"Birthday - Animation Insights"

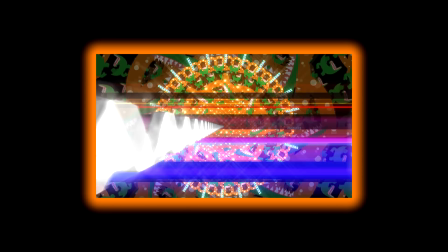[45:10]
Like I wanted it to distort in sync with the song's distortions right before the crazy final chorus.
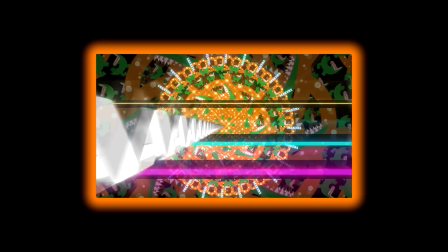[45:18]
But here's the problem, right? It gets nuts. Like, that is definitely too much for a seizure-prone person.
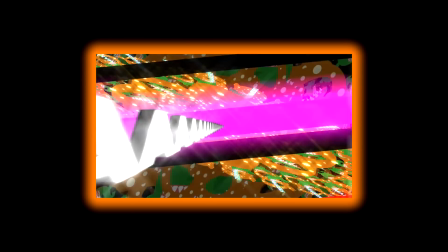[45:27]
This is what pushed me over the edge and said, okay, I definitely have to give this video a seizure warning.
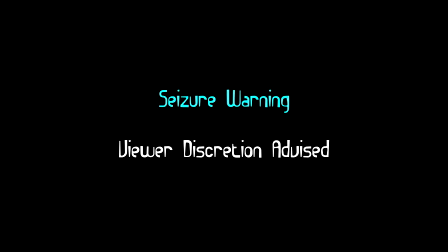[45:36]
With it, however, I did create a compromise. I said, okay, I got to make a seizure warning, but I want it to feel like the rest of the video too. So what I did is I took part of the song, I reversed it,
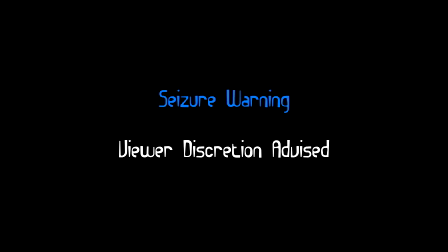[45:50]
and I added an echo effect and made it a bit quiet, and I play that during the seizure warning. And I think it flows with the rest of it pretty well. The actual song starts with the white square bit, with the that bit.
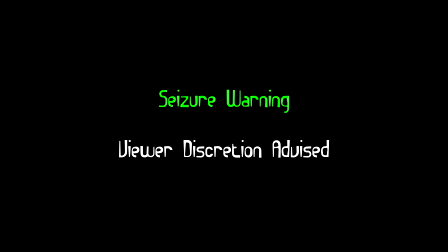[46:07]
But yeah, so I wanted it to feel like the rest of the video, and yeah, I think it kind of does. I should bring this up. I got comments saying, "Lol, you made the seizure warning flash colors. That's super counterintuitive." All right. Here's my defense.
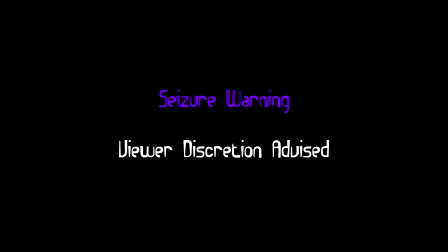[46:24]
First of all, it technically fades between the colors instead of flashing between them, which is slightly different to how it looks in the rest of the video. But more importantly, I'm not a seizure-prone person myself, but I'm 99% sure,
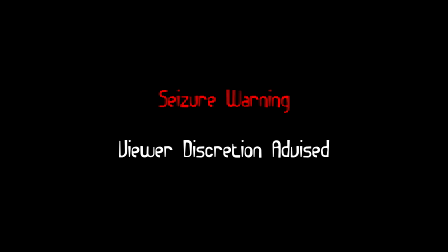[46:39]
make that 90% sure that as long as it's really small on the screen, it's fine. And this is really thin text. Like, even if it's full screen, that's not going to cause anyone problems.
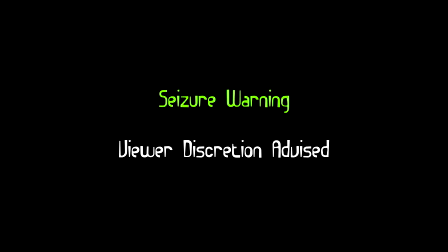[46:53]
Like, such as, for example, one big thing that I very much recall being a big seizure problem was that one episode of
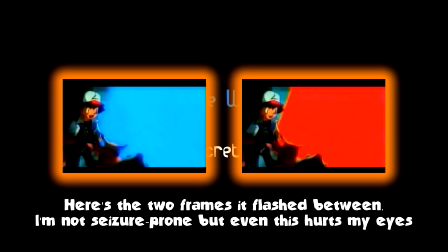[47:01]
Pokemon where the entire screen flashes frame by frame between red and blue, the entire screen, and that set off like an entire country. The most of Japan
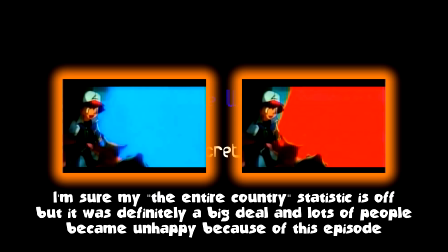[47:17]
got seizures from that or whatever, and that caused that episode to like never get aired again or whatever.
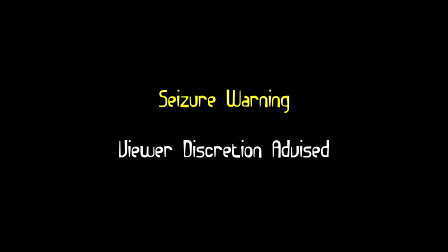[47:23]
Like, when I hear seizure problems happening, it's because the entire screen is flashing frame by frame, like opposite colors. This is cycling between hues, and it's very tiny on the screen.
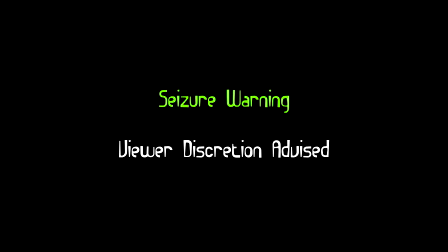[47:39]
And I'm correct me if I'm wrong, I'm pretty sure that's fine. The flashing seizure warning is in preparation for the crazy ass,
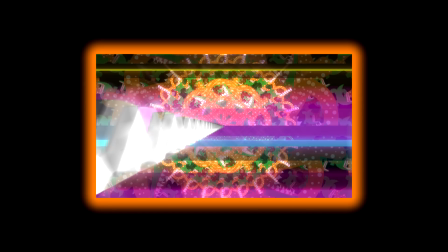[47:51]
flashing lights before the final chorus, which I do actually think, yes,
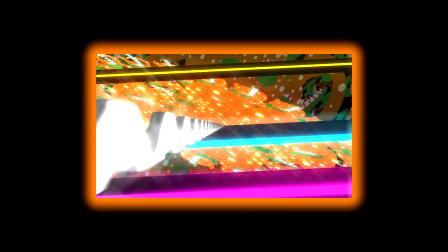[47:56]
is pretty bad and might set off a seizure person, which I would very much not like to do.
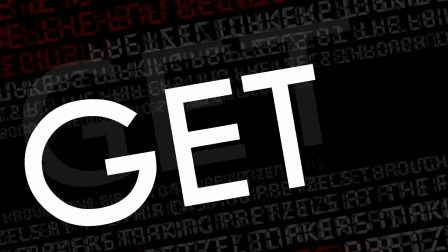[48:03]
Oh my god, we're finally on the final chorus, guys. So as the final culmination of everything getting more and more nuts throughout the song,
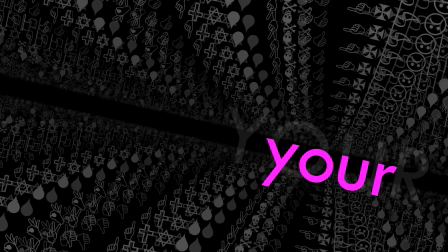[48:11]
the final chorus, I wanted to just be a mess.
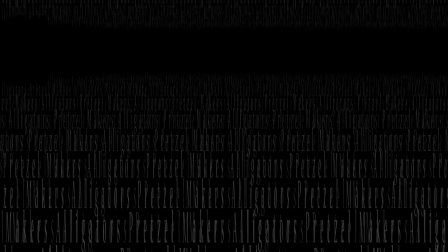[48:15]
I just wanted to a huge it's like you watch the first chorus and you watch the final chorus and you're like, am I watching the same video?
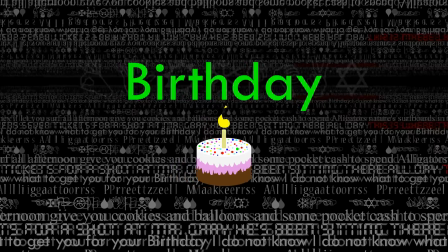[48:24]
And yet I wanted it to be the exact same things going on.
I do not know what to get you for your birthday.
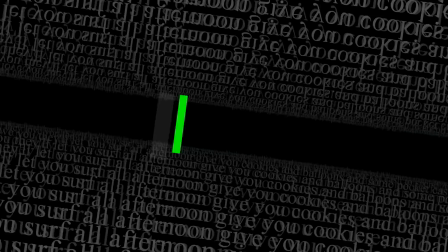[48:30]
That text is showing up with the same font, with the same flashing colors across the screen, but now there's a lot of other things also going on.
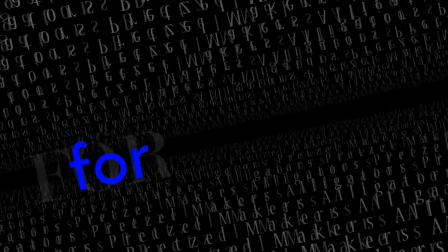[48:39]
You got this cool 3D, the text, just
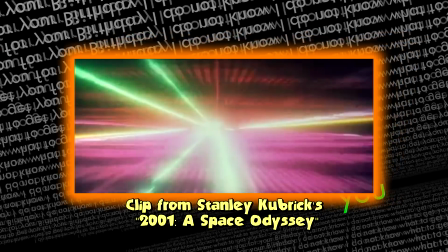[48:44]
hallway effect, kind of like 2001 kind of does a similar thing at the end of that movie.
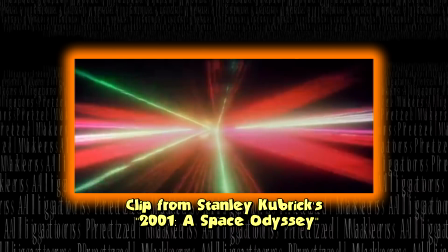[48:51]
I haven't seen that in a long time, but I'm pretty sure it does a similar thing.
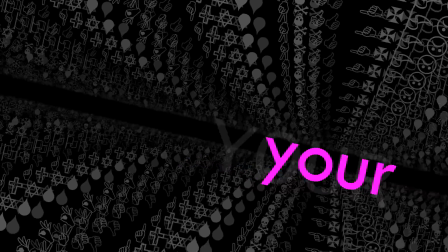[48:54]
And with every text change, there's a font change, and also the text itself changes between saying different things.
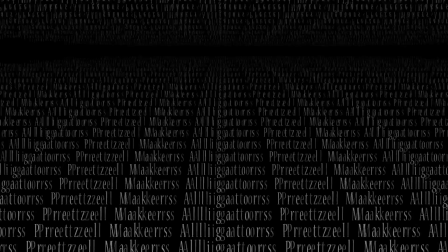[49:02]
The first one that shows up just says Alligators and Pretzel Makers. Or I'm sorry, Alligators Pretzel Makers without the and.
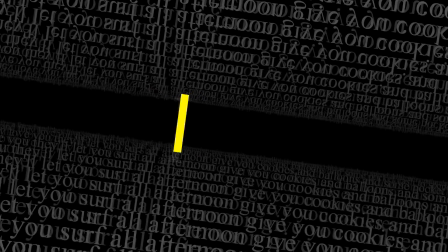[49:09]
The next one shows up, the lyrics from the first verse. The next shows the lyrics from the second verse.
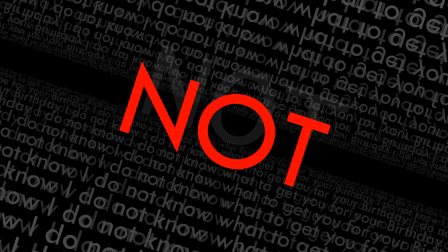[49:16]
The next just says I do not know what to get you for your birthday over and over again.
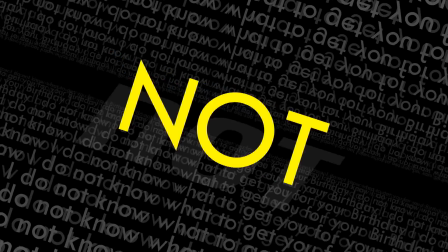[49:21]
Actually, I think it's I do not know what to get for your birthday. I do not know. I do not know what to get, just like the chorus.
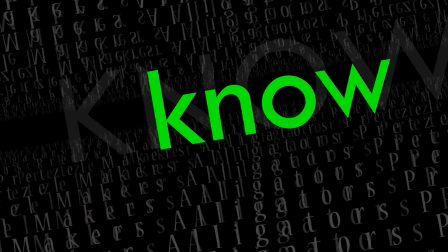[49:26]
So that's the chorus. The next one says Alligators and Pretzel Mixers again.
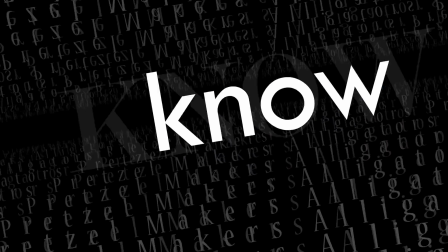[49:30]
Also, the freak out text is behind every single one of these, and they shift between a bunch of different fonts,
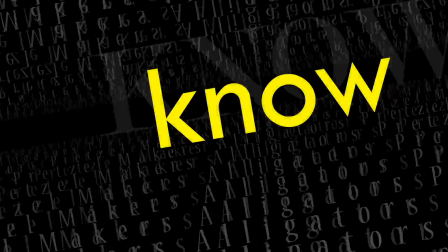[49:37]
and also wingdings, which finally we're getting back to.
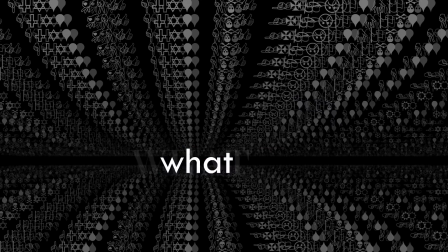[49:42]
The next one has wingdings. It's actually not just the text by itself.
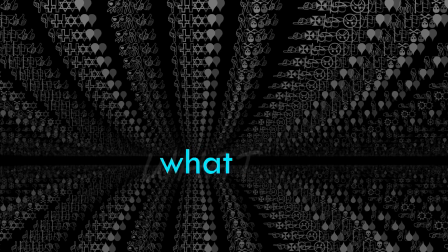[49:46]
It's actually like 2 layers of it. Like, this is got kind of like a drop shadow effect, but like to the side,
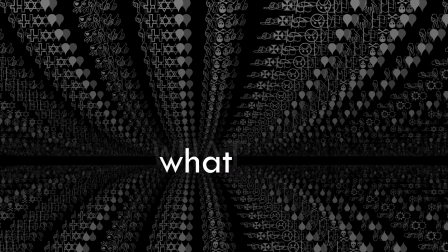[49:53]
but not really, based on how I actually did the effects like in Flash program. Anyway, so you're probably wondering what the wingdings says. I left it so that people could figure out for themselves, because I'm like, haha.
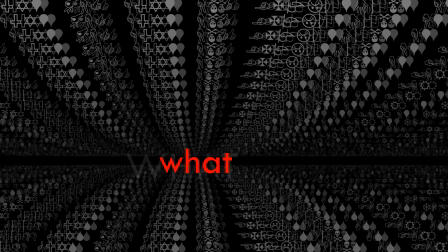[50:07]
They'll find out what the wingding says, and then they'll be like, oh, that's what the wingding says.
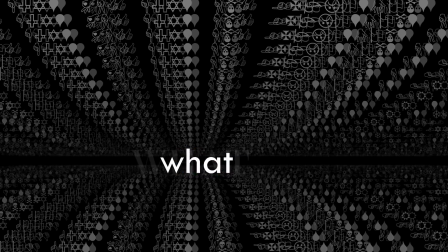[50:12]
But nobody ended up doing that. I'll just say what it is. The wingdings for this scene in particular,
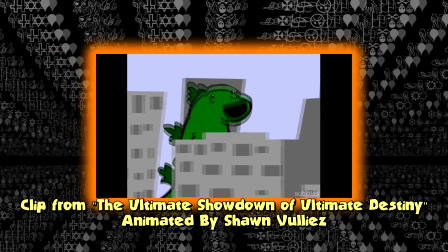[50:20]
the chorus to the Ultimate Showdown of Ultimate Destiny, which is the most famous Neil Cicierega song, a Lemon Demon song.
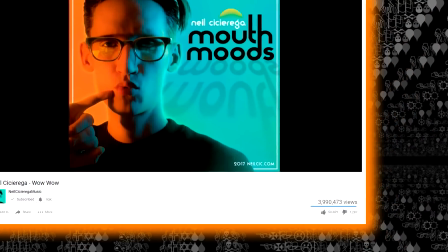[50:28]
Well, I mean, I think Wow Wow is like a song that's gotten pretty popular recently for meme potential.
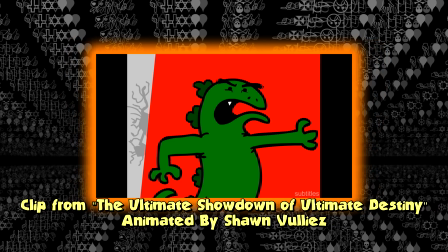[50:34]
Like it's a silver kind of thing. But the Ultimate Showdown is like classic internet.
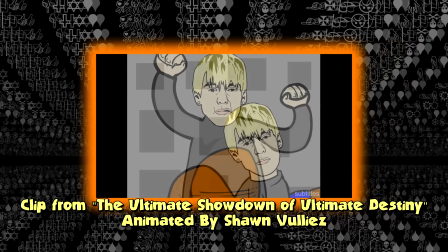[50:42]
This is like when you hear like classic internet like trends or memes.
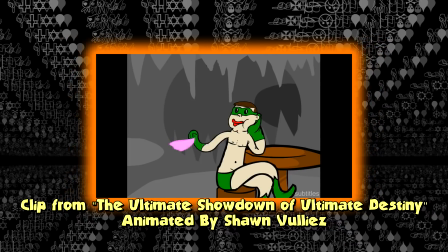[50:47]
Like this was like way up there back in like 2008, 2009.
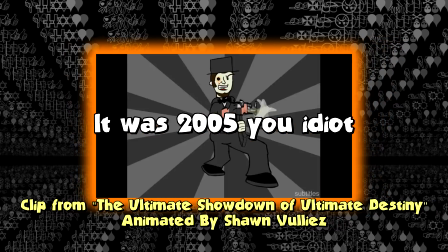[50:53]
No, actually it's 2007. The song came out in 2007.
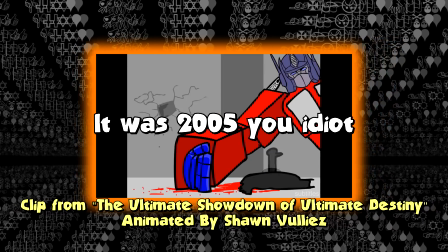[50:57]
No, wait. It might have been 2006. No. Maybe it was 2005.
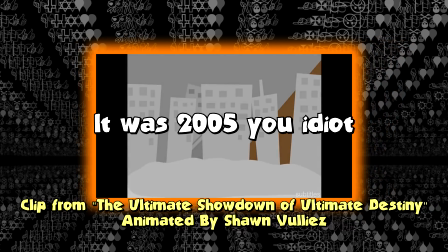[51:02]
You know what? I'm stupid.
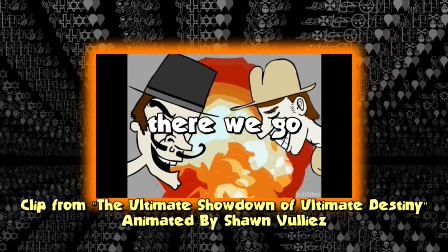[51:04]
I think it might have been 2005, and the album came out with this song in 2006.
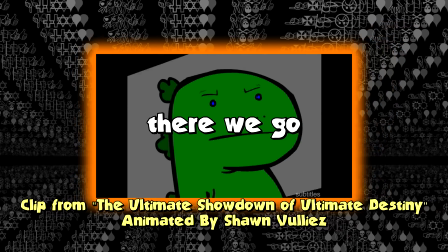[51:14]
Yes. Or I could be wrong. The point is that this is very early internet.
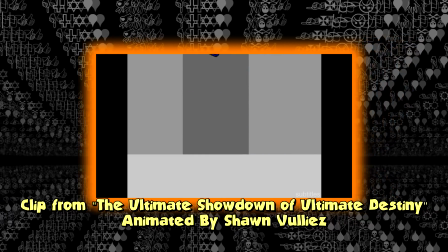[51:18]
The Ultimate Showdown of Ultimate Destiny is just like a big crossover between a bunch of different characters like fighting each other,
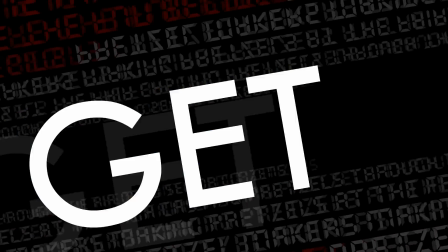[51:26]
and it's a good song. You should go look it up. That's all the different types of texts in the background.
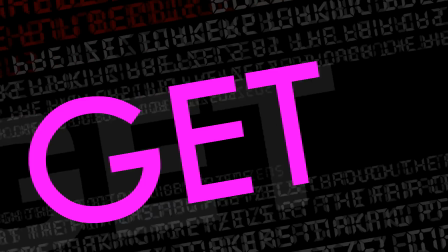[51:31]
The next few are just like the same ones from before again and again. You'll notice I don't have the text glitching at all anymore.
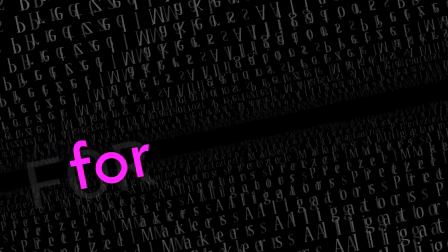[51:38]
Because I wanted this bit to stay consistent, because it's like kind of order in the chaos.
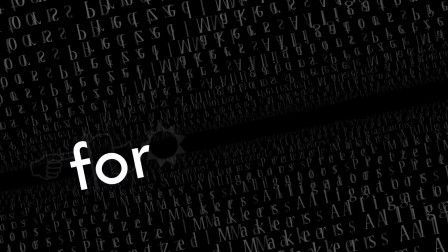[51:45]
Like I wanted it to feel crazy, but I didn't want it to be overwhelming.
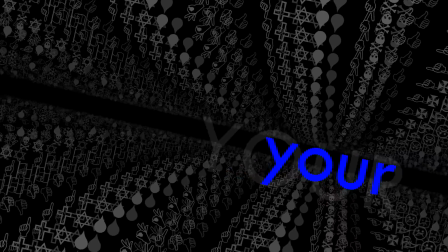[51:49]
I still wanted it to be like a fun watch, and the build-up was more important being crazy than the actual no, that's not true at all.
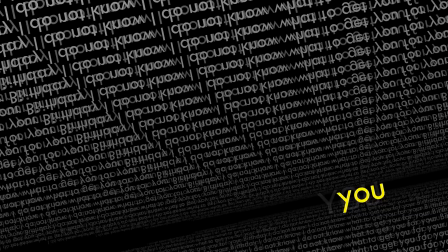[51:57]
The crazy bit, I wanted to feel crazy, and I added a lot of things to it, but like the glitchy text,
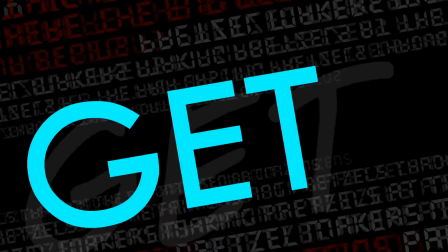[52:03]
like that just wouldn't have fit with the fact that the crazy like background 3D text,
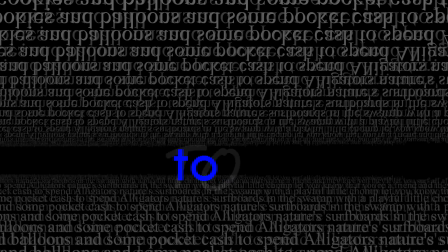[52:11]
that would either have to glitch with it, or I'd have to have the text,
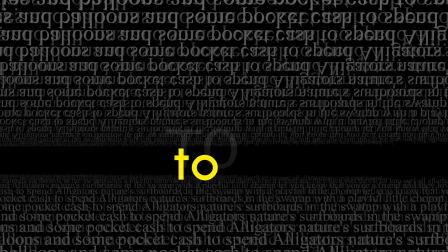[52:16]
the rainbow text glitch independently of that, and it would just look wrong.
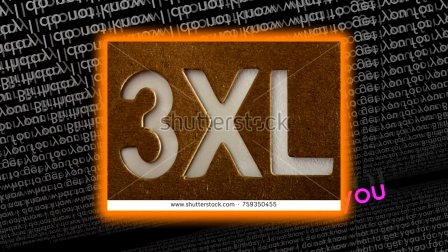[52:22]
Also, because of the cutout thing that I mentioned earlier, where none of this is actually the text.
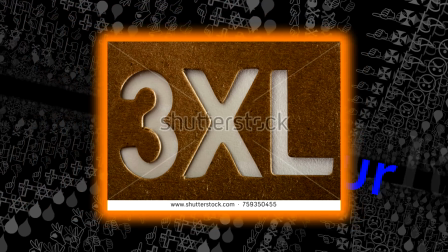[52:31]
The rainbow text is not actually rainbow, it's actually a cutout of what's behind it.
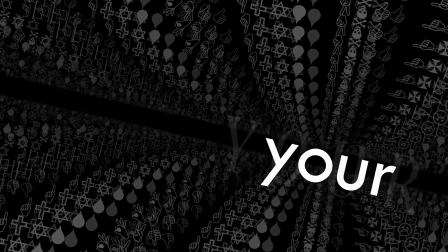[52:36]
That's still happening in this scene, and the way I got everything to look like it was behind that is because the rainbow
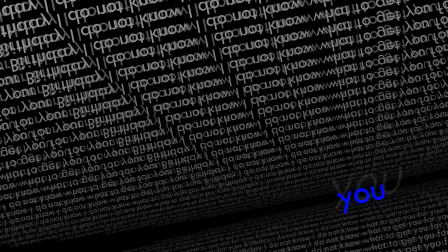[52:43]
text cutout is a mask for everything else, and like I basically cheated.
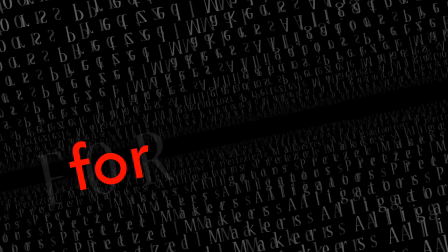[52:49]
In hindsight, it was really kind of a bad idea to do that, but I started with it, and I kept it going because like, well, I mean, I can't change it now.
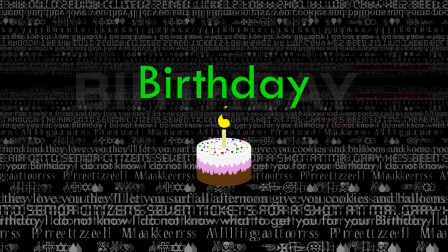[52:59]
Finally, we hit the birthday text, where the birthday cake is entirely unaffected by this whole thing.
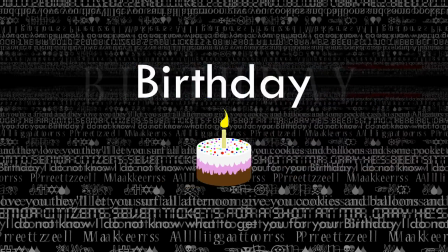[53:07]
It has not been moving at all, except for the couple of times it did. But the idea is that like during this chaos nonsense, it's still the anchor that it was.
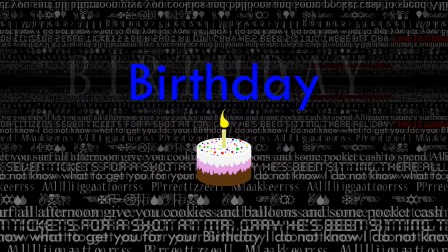[53:15]
Like it's not changing color. It's still sitting there. It's still chill. The text in the background this time is a mix of all the ones before it.